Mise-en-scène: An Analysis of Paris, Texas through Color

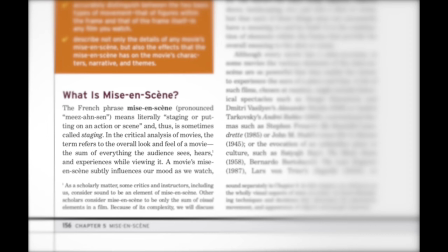1s
Mise-en-scène, a French term meaning literally placed on the scene. According to the textbook, the term refers to the overall look and feel of a movie, the sum of everything the audience sees, hears, and experiences while viewing it.
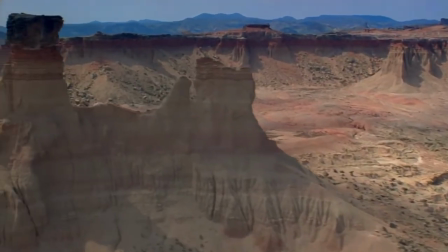15s
We will analyze director Wim Wenders' 1984 film Paris, Texas.
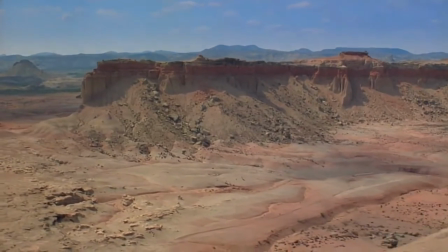20s
Paris, Texas is about a disheveled man who wanders out of the desert, named Travis Henderson.
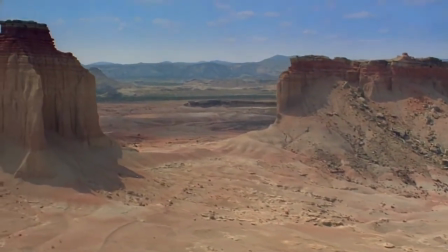25s
Travis seems to have no idea who he is. When a stranger manages to contact his brother, Walt, Travis is awkwardly reunited with his sibling.
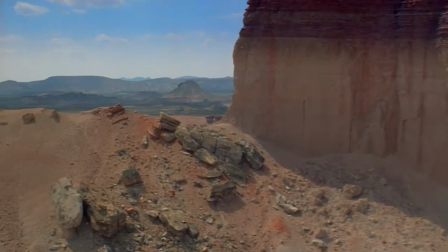34s
Travis has been missing for years, and his presence unsettles Walt and his family, which also includes Travis's own son, Hunter.
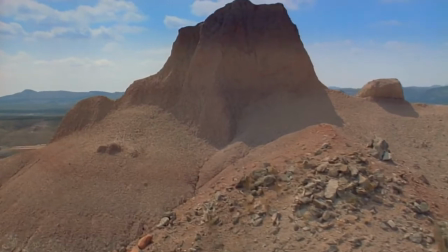40s
Soon, Travis must confront his wife, Jane, and try to put his life back together.
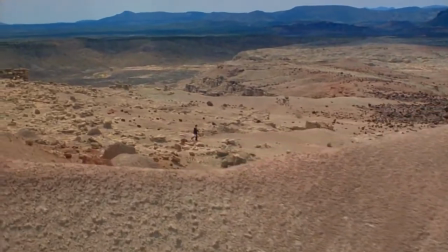46s
Cinematographer Robert Mueller's collaboration with director Wim Wenders ended up providing their audience with not so much an engaging storyline,
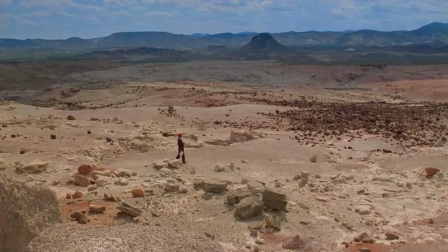53s
but rather a pleasant visual experience. The movie is not loaded with dialogue at all, thus leaving the audience with another task, to engage in the visual beauty of the film.
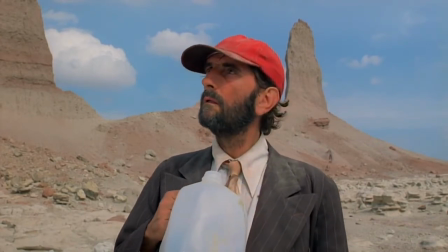62s
We will analyze how Paris, Texas uses light and color to add to the aesthetics of the film while also supporting the characterization and storyline.
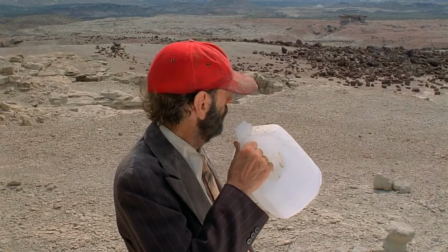70s
The opening scene shows Travis walking aimlessly through the desert, wearing a red ball cap and a dusty, worn-down suit, accompanied by the bright blue sky.
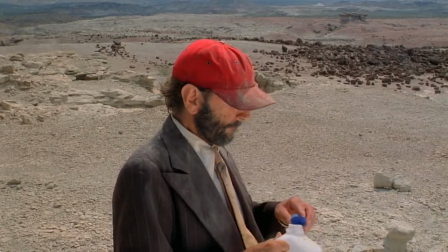79s
Here we are introduced to our first color scheme, red, white, and blue. The recurring theme of red, white, and blue are not an accident.
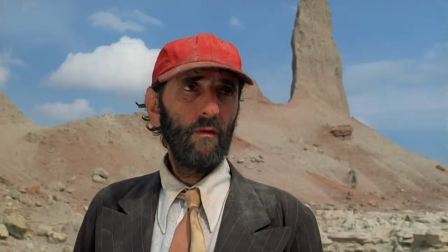86s
Remember, this movie is from a German's perspective on America. What better colors to use than red, white, and blue?
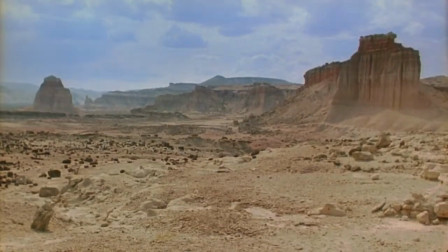91s
After all, Travis is a free man.
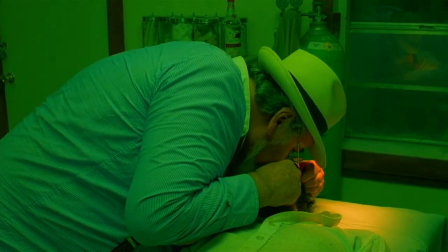94s
Shortly after, an intense contrast catches the audience's attention when he ends up in a doctor's office from dehydration, an office that is coated in green lighting.
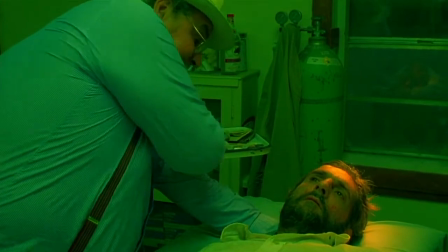103s
This green not only juxtaposes the open vastness previously seen in the desert, but implies that Travis is trapped, alone, and empty.
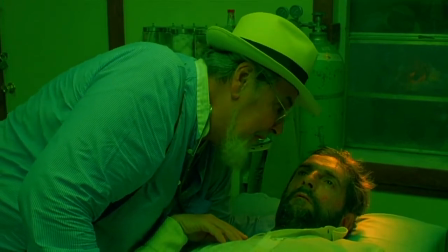110s
This harsh use of green makes the audience feel this way too. It's off-putting, and Travis needs to change.
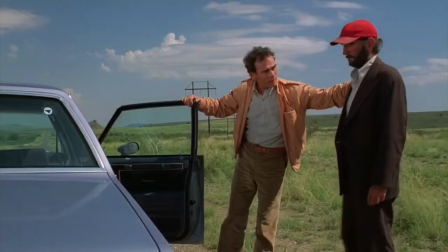116s
After getting picked up by his brother Walt and reintroduced into the real world, these themes of red, white, and blue come back, as seen here with these shoes,
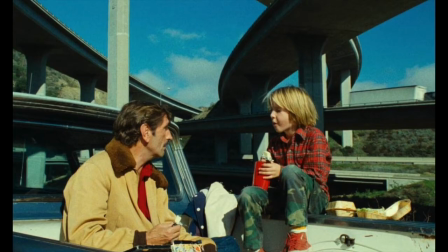125s
and here when he and his son take a trip to find his wife, Hunter's mother.
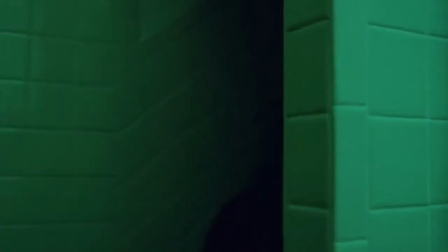130s
Greens are introduced again when Travis is faced with the task of confronting his ex-wife, and also when their family is watching old home movies.
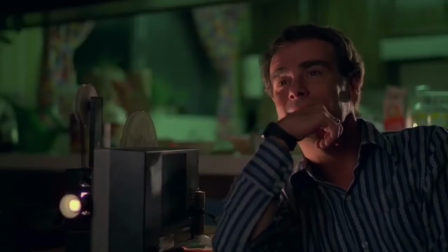137s
The old movies are loaded with red, white, and blue, while the present characters are backed with a green light, exemplifying that things are not what they used to be.
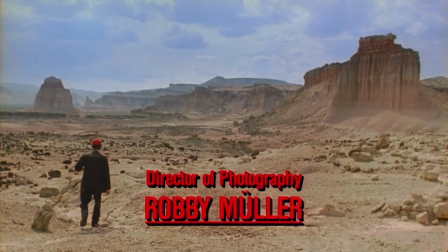145s
The film was created in 1984, 5 years before the end of the geopolitical tension between the Soviet Union and the United States that was the Cold War.
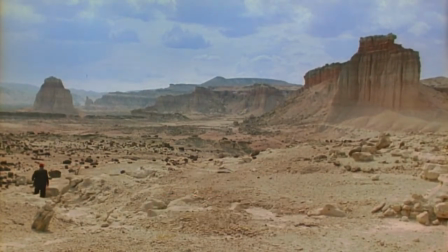153s
The 1980s were a decade of consumerism and materialism, and Travis didn't have anything to his name except an empty plot of land in Paris, Texas,
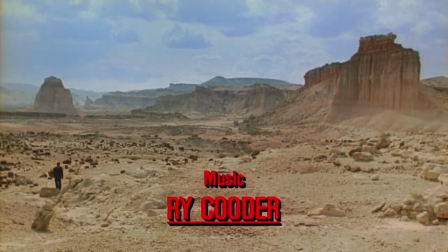162s
contrasting the American ideals that were so prevalent in this time.
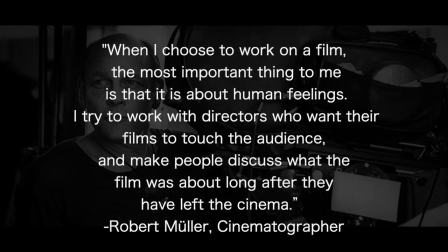166s
In an interview, cinematographer Robert Mueller states, "When I chose to work on the film, the most important thing to me is that it is about human feelings. I try to work with directors who want their films to touch the audience and make people discuss what the film was long after they have left the cinema.
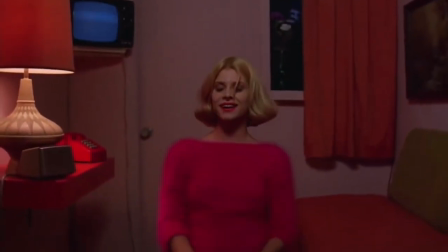181s
This was definitely accomplished, as humans can remember visual images better than dialogue.
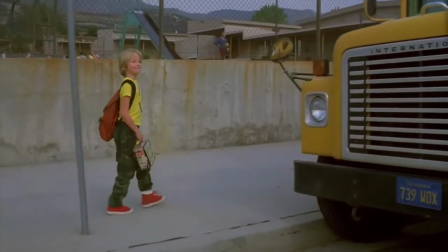187s
We can always remember the color of our first car, the color of the hospital room we had to spend a week in, and the color of our childhood home.
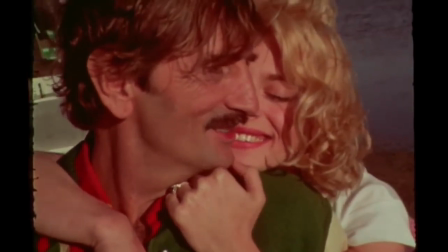194s
We don't remember so much what people said, but rather how they made us feel. And so much of the feelings in Paris, Texas, are conveyed through this use of color."